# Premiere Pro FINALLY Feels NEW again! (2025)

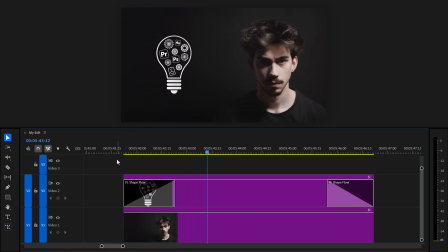(4:01)
If I apply Shapeflow, it will add this super cool animation following the shapes of my logo this of course is highly customizable you
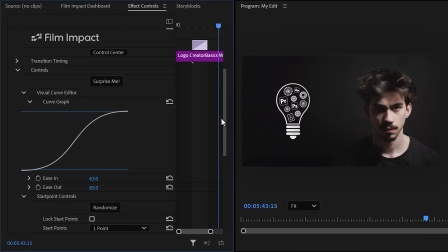(4:08)
can ease the animation in and out i mean look at this beautiful curve or you can play with the start point to adjust the position from where the animation will
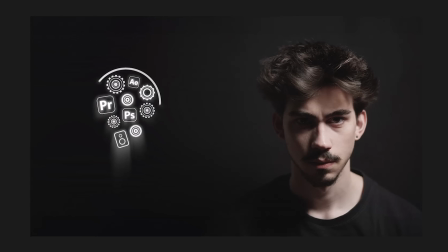(4:16)
start and slap some volumetric rays on this logo and look at that speaking of volumetric race it's time for number three turning
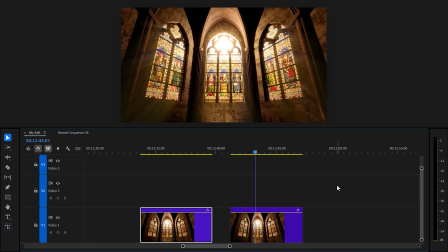(4:24)
your videos from this to this take a moment and enjoy the beautiful god race you can do that with this effect volumetric race.
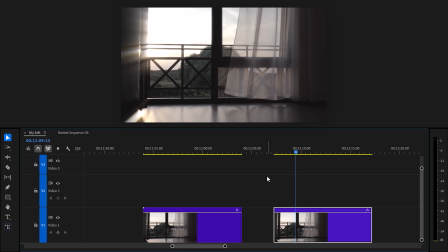(4:31)
You can just drag it on your clip and in most cases, it will already look beautiful. But there's a lot you can do to blend it in with your video so that it actually looks real.
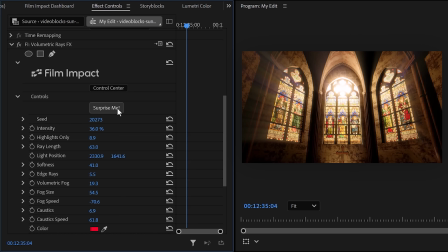(4:39)
Again, you can mess around with the surprise me button. For now, play around with the intensity property. The highlights only property will determine how sensitive it is to the highlights of your video. So if you decrease it, more light rays will appear. The ray length does what it says.
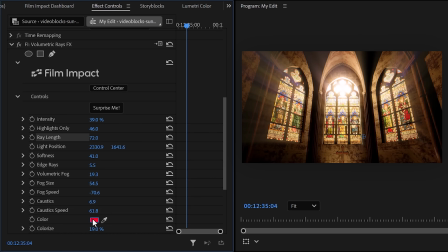(4:54)
Now, let's move on to the color. In this video, we don't really need to adjust it because it looks beautiful already play around with it and see what you'll get with the colorize property you can then blend it in with your video perfectly yeah let me control z this one the volumetric rays effect doesn't just work on videos you
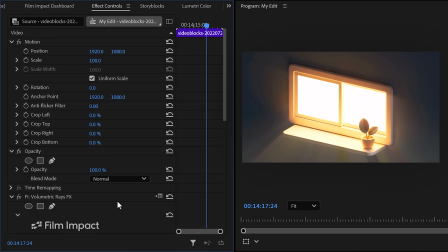(5:10)
can also enhance your animations with this take a look at this cool animation of a window and now with the light rays enabled absolutely stunning
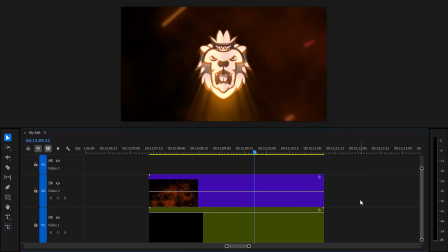(5:17)
now here's another cool one this is a png of a lion let me show you something so first i added the pull motion transitions to it then i
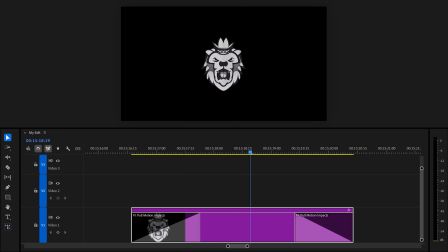(5:24)
also added the camera shake effect and that already looks really cool Next, right-click your clip and choose Nest. Then on this nested sequence, add the volumetric rays effect. We actually nested this clip so that the volumetric rays react to the transition, which makes it look awesome.
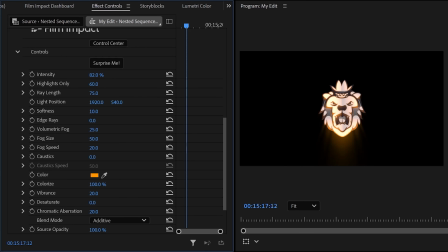(5:39)
I added the orange color to the god rays because I added this fire particle overlay to it.
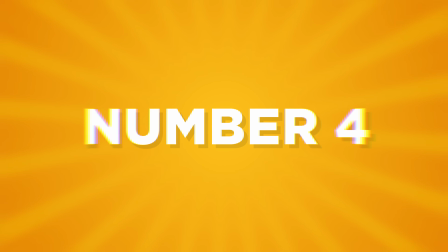(5:44)
And that looks amazing. Number four, a vignette effect that works so good. Let's say you have this white background for your animation, but you want to make it pop a little more.
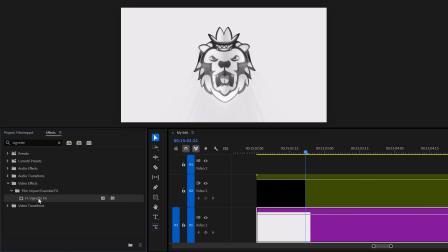(5:53)
Well, find the film impact vignette effect and add it to your clip.
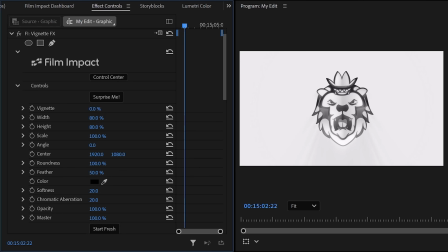(5:56)
Boom, you don't even have to touch it. but if you want you can and there's so much more you can do compared to lumetri from adjusting the width to height scale angle
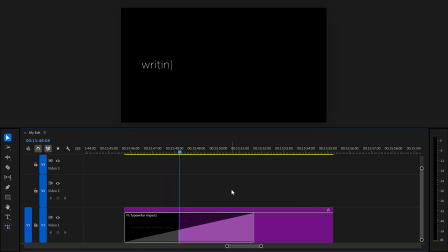(6:04)
and whatnot definitely worth playing around five a typewriter effect you're gonna love this one so find the typewriter transition in the
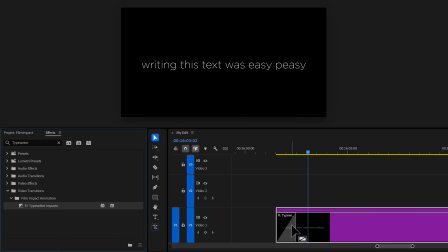(6:12)
effects library then drag it to the edge of your clip boom it's not just a wipe transition no it's actually typing your text in here and here it comes again if you click the transition you're able to make tons of adjustments For example,
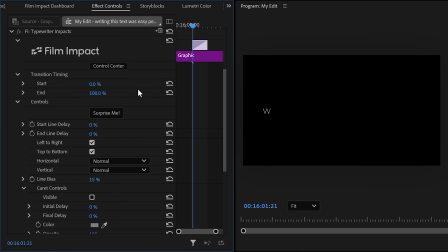(6:24)
the timing. Let's say you want the type effect to start from the second word instead of the first one. Then increase the start property until the first word is fully visible. Then it will start typing from the second word. Super simple. Next, try enabling the caret controls. That will really sell the effect. Of course, you can change the color or even change the width and height to your liking.
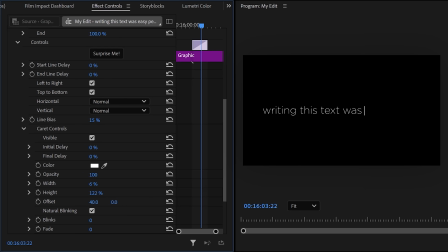(6:44)
And of course, adjust the position by offsetting it. Looks wonderful.
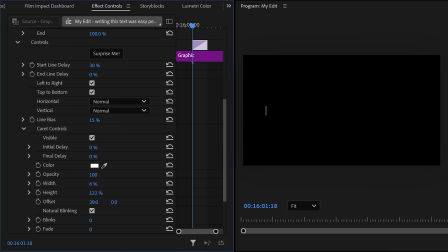(6:48)
By the way, if you want to see it blink before you start typing, simply increase the start line delay. also increase the end line delay if you want it to blink once you're done typing and of course increase the amount of blinks to about 10 or something and look at that time for
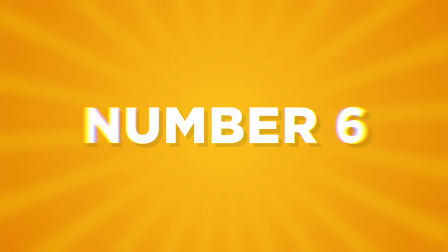(7:02)
number six the text animation stop using the transform effect to create text animations because the text animation will do it for you just slap it on
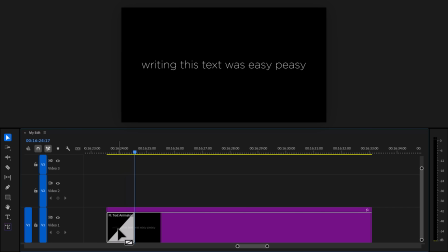(7:10)
your text layer and look what it does by default isn't that amazing I usually just spam the surprise me button a few times and that will give
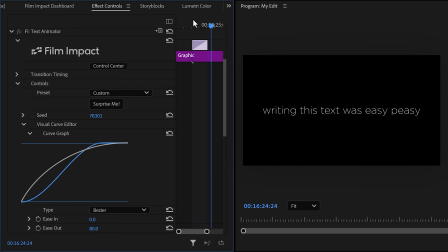(7:18)
me amazing results take a look at the preset menu the amount of different presets you can apply to your text is just amazing i just played around with all these properties and i highly recommend you do too let me save you my text animation as a preset because i'm definitely using that one
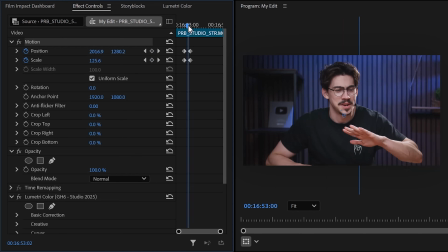(7:32)
again number seven the grow effect how many times have you created this stupid scale animation that ends today let me show you a case
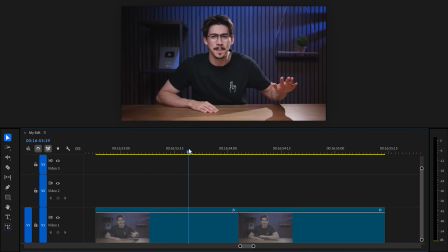(7:39)
where i'm using the effect a lot i zoom in a lot on my face before adding a cut that way i can hide jump cuts so instead of using the motion properties i'll just add a cut to the moment where i want to start zooming then search for the grow effect and drag it to your clip in the
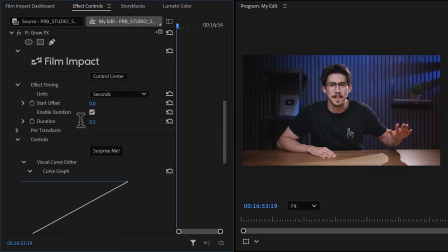(7:54)
effect controls make sure duration is enabled and for me 0.5 works perfectly the grow percentage will decide how much your video will scale and then with the anchor point you can of course choose the position of your clip at the end of the scale animation then increase the ease in and ease out
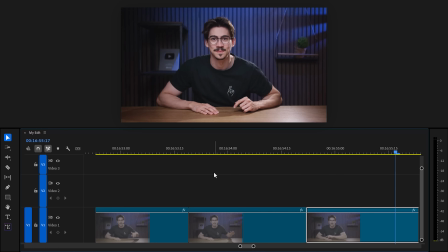(8:09)
properties that makes the animation super smooth this looks amazing eight lights and blur effects as you can see you'll have tons of
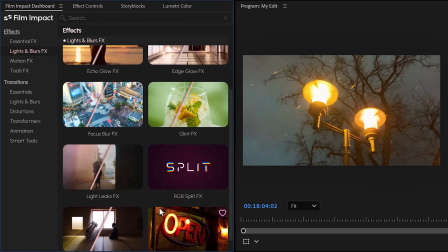(8:16)
lights and blurs effect the volumetric rays for example is also coming from here but i really wanted to show you the bokeh blur effect if you
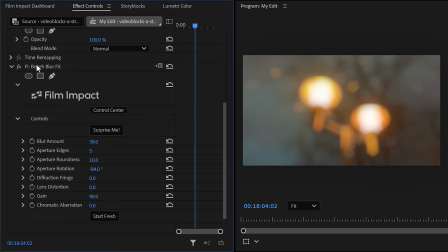(8:23)
apply it to your clip the blurriness will look like it came from an actual camera it looks a thousand times better than gaussian blur one use case you can animate the blur amount for example that way it will look like your camera is out of focus at the beginning and then slowly focusing on the lights
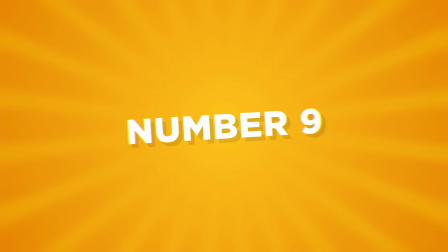(8:38)
there you have it a perfect lens blur in premiere pro number nine focus blur this one is another effect you can just grab and
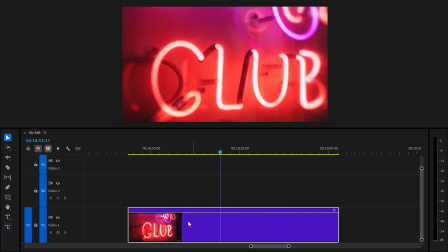(8:45)
drag on your clip and boom it looks better instantly. This adds depth of field to your video, which makes it more cinematic.
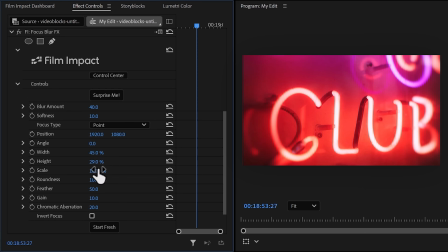(8:52)
You can adjust the width and height of the effect, then play around with the angle and with the position. You're literally shifting your camera focus. Guys, I'm so glad I found Film Impact because I loved it so much, I reached out to them and now they're sponsoring this video. Thank you so much. At least try the free trial because it's something that every video editor needs. Number 10. If you still haven't started learning After Effects, you're falling behind my friend. So, to keep up, click the video right here on my left to learn After Effects. Thank you guys so much for watching.